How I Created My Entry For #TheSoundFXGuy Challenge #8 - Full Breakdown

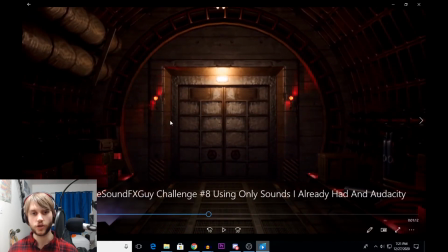And when the alarm starts going off, that's why I have it fade in so low, is that I want that intensity of it building and building and building as you get to the door.
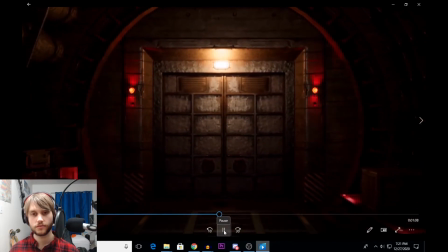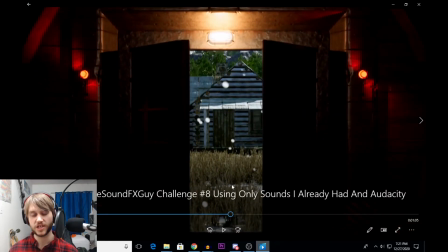And then as you get to the door, it opens and you see this peaceful landscape, but it's still getting more and more intense.
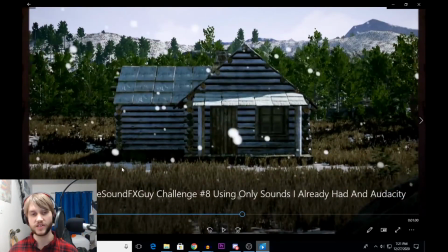And I did that to kind of give this sense of urgency to get to this landscape, to get to this almost salvation that you're now seeing from the really horror rooms that you just went through.
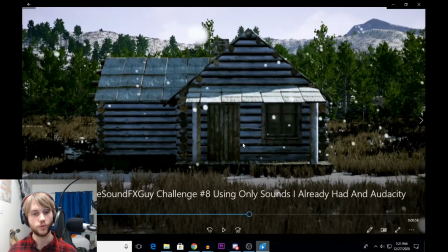And then it closes behind you in that really ominous way, and what follows is very quiet. And I wanted it to give an eerie feeling, a false sense of security, and just kind of that really hesitant feeling of what's going to come next all at once.
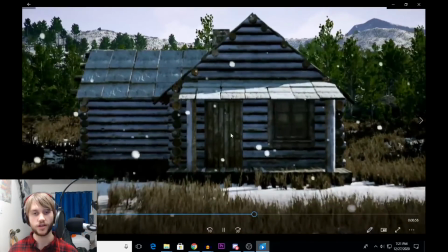So you move through here, and all that's happening is some gentle wind.
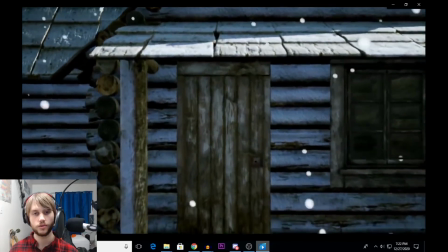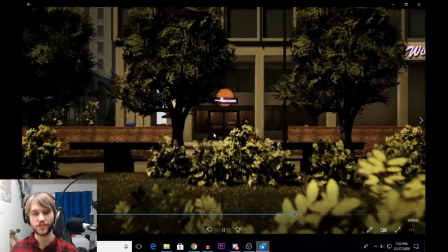And then you make it through, and it's normal. And you have civilization, you have birds chirping, you have cars going by,
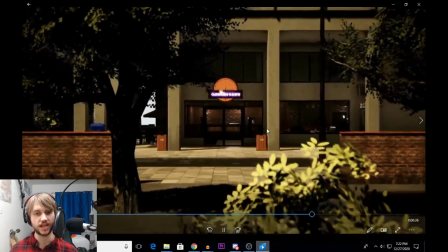and it seems almost like you really have completely escaped whatever it was that you were just experiencing.
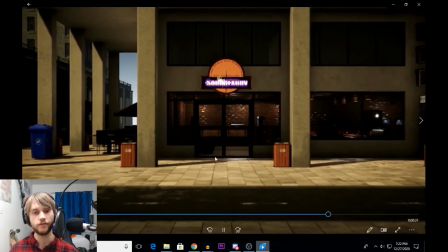And I wanted it to have that moment of respite, that peace, that sort of
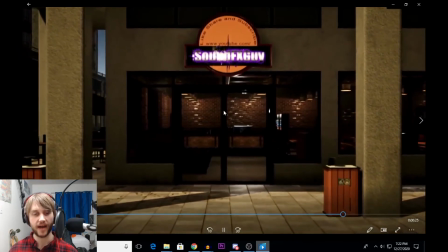feeling of, I'm back into reality and everything's okay.
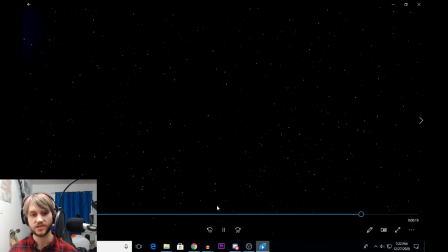And then you go through the doors of this business, which I took advantage of the fact that you can even see inside.
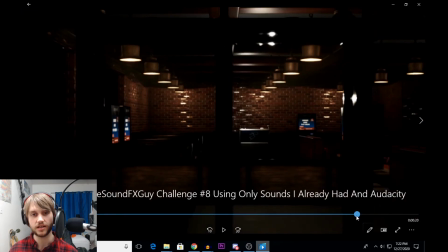It looks like this is going to be just normal doors.
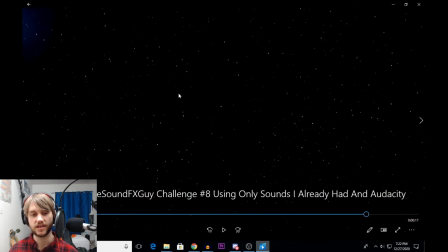And it opens up, and now you realize that you're not safe, that your ordeal is not done. You turn around, and you see the doors you just went through are gone, and you're out in nothingness.
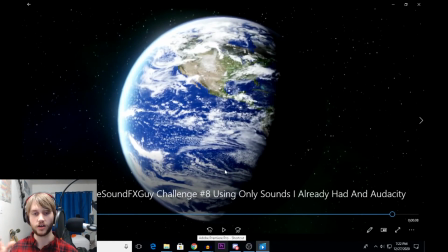And that's why I had it kind of called back to that intense moment in the warehouse, because I wanted to bring back that feeling of, you barely escaped and now you're back into it.
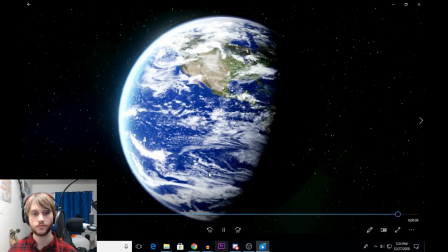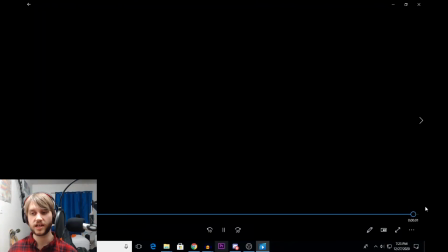And then I just wanted some reverb at the end to fade out to kind of just give that lasting impression. So I tried to take a more artistic approach to this one, and I tried to actually tell a story with it. Personally, I feel like this is some of the best work that I've ever created, but regardless,
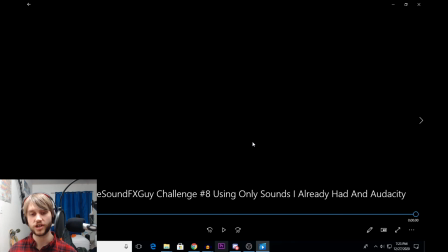that is the process that I use to create my entry for the sound effects guide. I challenge you to sound design this clip, number 8. I hope you found this informative and entertaining, and I hope to see you in the next video.